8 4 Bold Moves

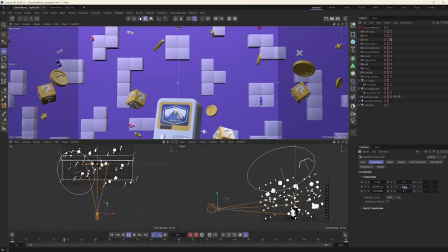So again, just like the pan, how it reveals information horizontally, the tilt reveals information vertically.
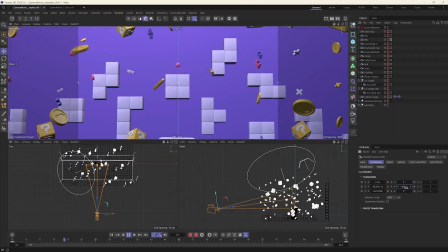Okay, so if you want to reveal some vertical height of an object or something in your scene, a tilt's a great way to do that.
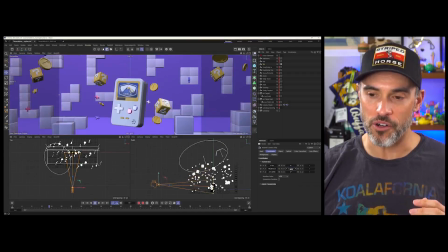And if you go from, if you're looking down at an object and you tilt down,
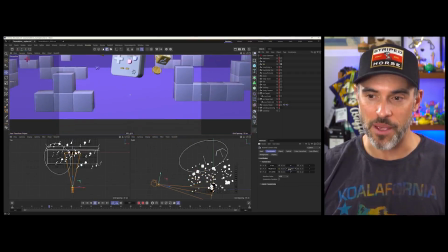it's almost like you're kind of looking down at an object, making it kind of feel, small or insignificant or tiny. Okay, so pan, tilt, you have your camera in a fixed position, and you're just rotating either horizontally or vertically.
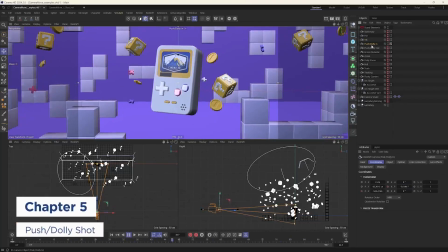Very easy stuff. Let's go to our fourth type of camera move here, which is just a push or a dolly in.
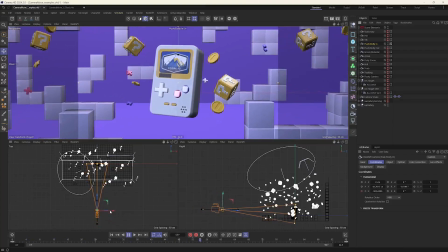So a push in or a dolly in is where your camera is actually physically moving towards your subject, okay? So you're directing the viewer's attention by going and moving your camera towards your subject and making the subject fill up more of your scene, okay? And so this is a great camera move if you want to, say, create intimacy with an object, okay, or a character, all right?
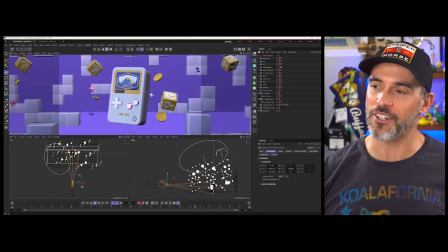So we're getting very intimate with this little Game Boy here, okay? So you can see, again, it's physically moving the camera.
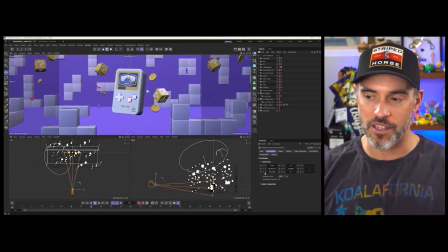There's no rotation going on. We're literally just keyframing the position in the Z direction, okay?
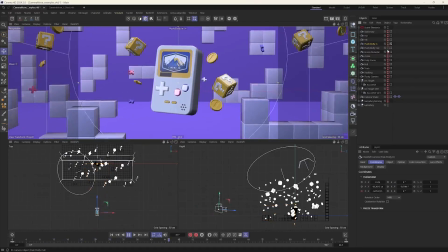So if we go to dolly out, which is not what Dolly Parton says when she leaves a party, a dolly out is just the reverse of a dolly in.
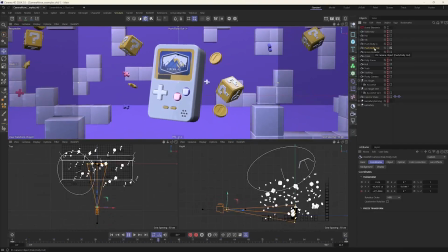But a dolly out is the exact opposite as far as like emotion wise.
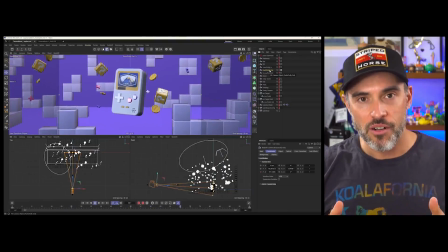So dolly in or push in, we're getting more intimate and closer to the subject.
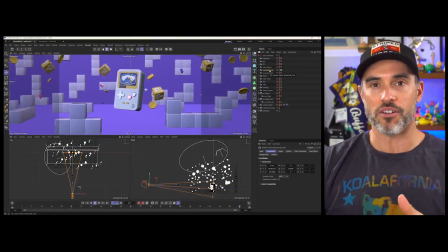Here, we're actually removing ourselves from the subject, right? So this can kind of like make you disconnect from the subject and almost feel like you're abandoning the subject,
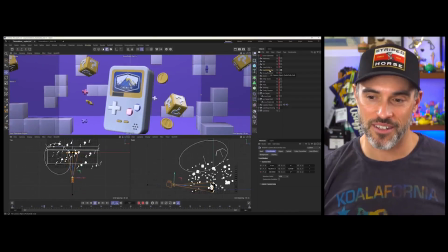like bye-bye, sorry, little Cinema 4D Game Boy thing.
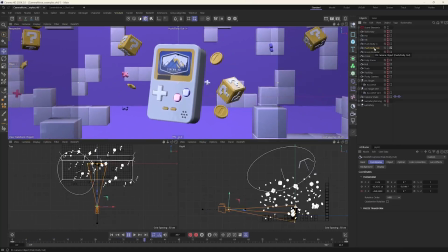So those are the type of emotions that you can play. Just like with the emotions, you can play with the different, camera angles and camera lens choices and stuff like that.
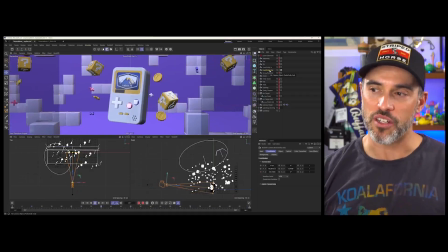You can feel different things about the subject depending on what camera move that you're using.
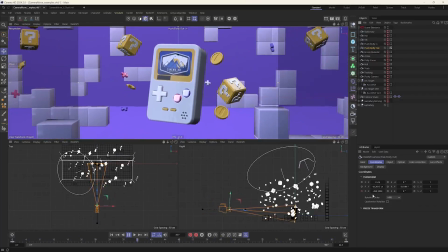Okay, so dolly out again. We're just moving back in Z space, removing ourselves, distancing ourselves from the subject.
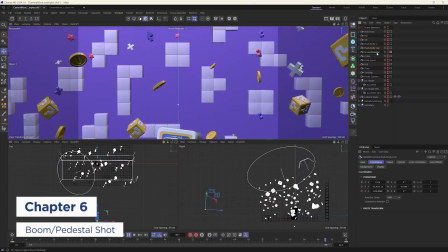Let's move to the boom or the pedestal move.
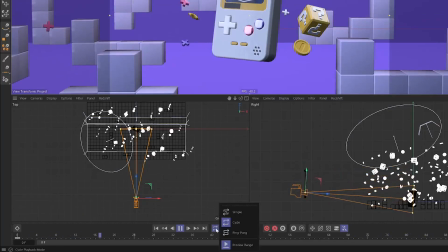And you can pedestal either up or down. So if I click and hold here, you can see that default, it's just gonna cycle through your timeline here. I got 96 frames here. So it's just gonna cycle through. But if I want to actually ping pong, I can choose ping pong.
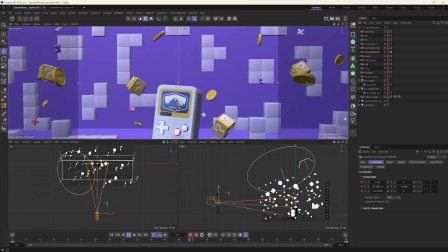And so I can do a boom or pedestal up or down here. And so my playback will just kind of ping pong back and forth.
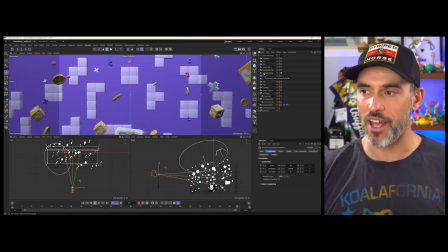And a boom or a pedestal is a lot like the tilt where you're revealing information vertically, but you are just physically moving the camera up and down. You're not rotating it up or down, you're moving it up or down, okay?
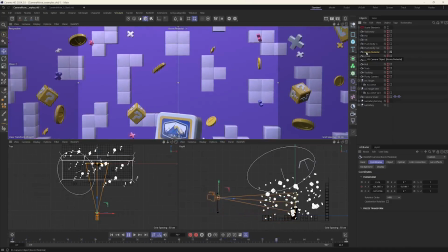So that is a boom or a pedestal. It's almost like your camera's on like an elevator or something like that.
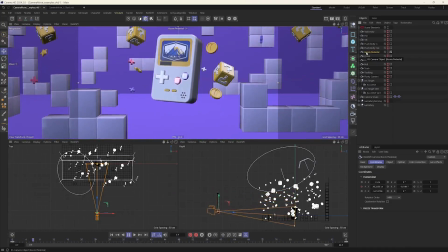And it's just commonly used to, again, just like the tilt and the pan, to reveal information vertically or to, say, follow a subject that's moving up or down, okay?
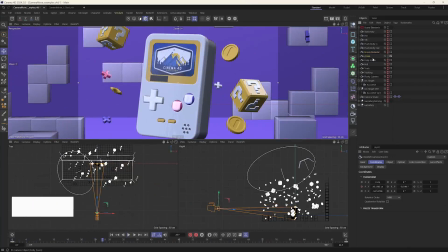So let's go and look through our zoom here. And if we look at our camera, you can see a zoom.
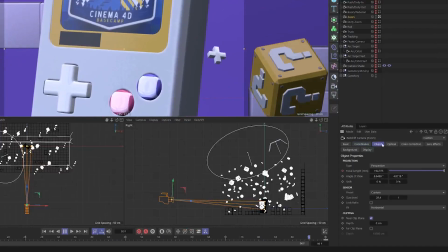If I go to my object tab here,
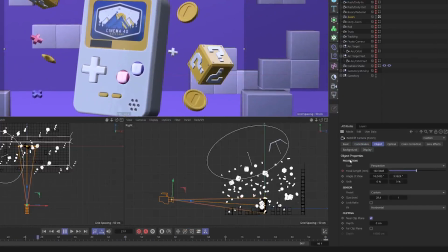how you can create a zoom or zoom in or zoom out is just by keyframing the focal length here, okay?
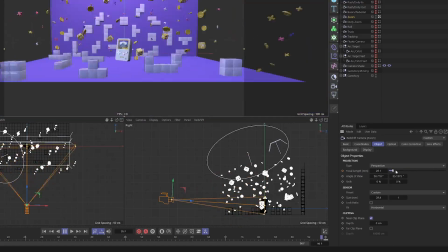So this is zoom in, zoom out, extreme close up, zoom out, okay?
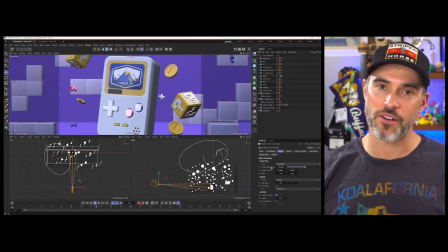So keyframing the focal length there is how you can create this zoom-like effect.
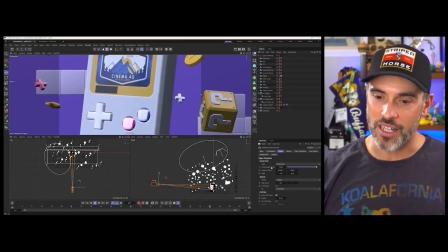And so this is not a dolly, because remember, a dolly is where your camera's physically moving in or out. A zoom is where your camera's fixed and you're just using that optical kind of zoom there, okay? So zooming in or out can do the same things as pushing in or out.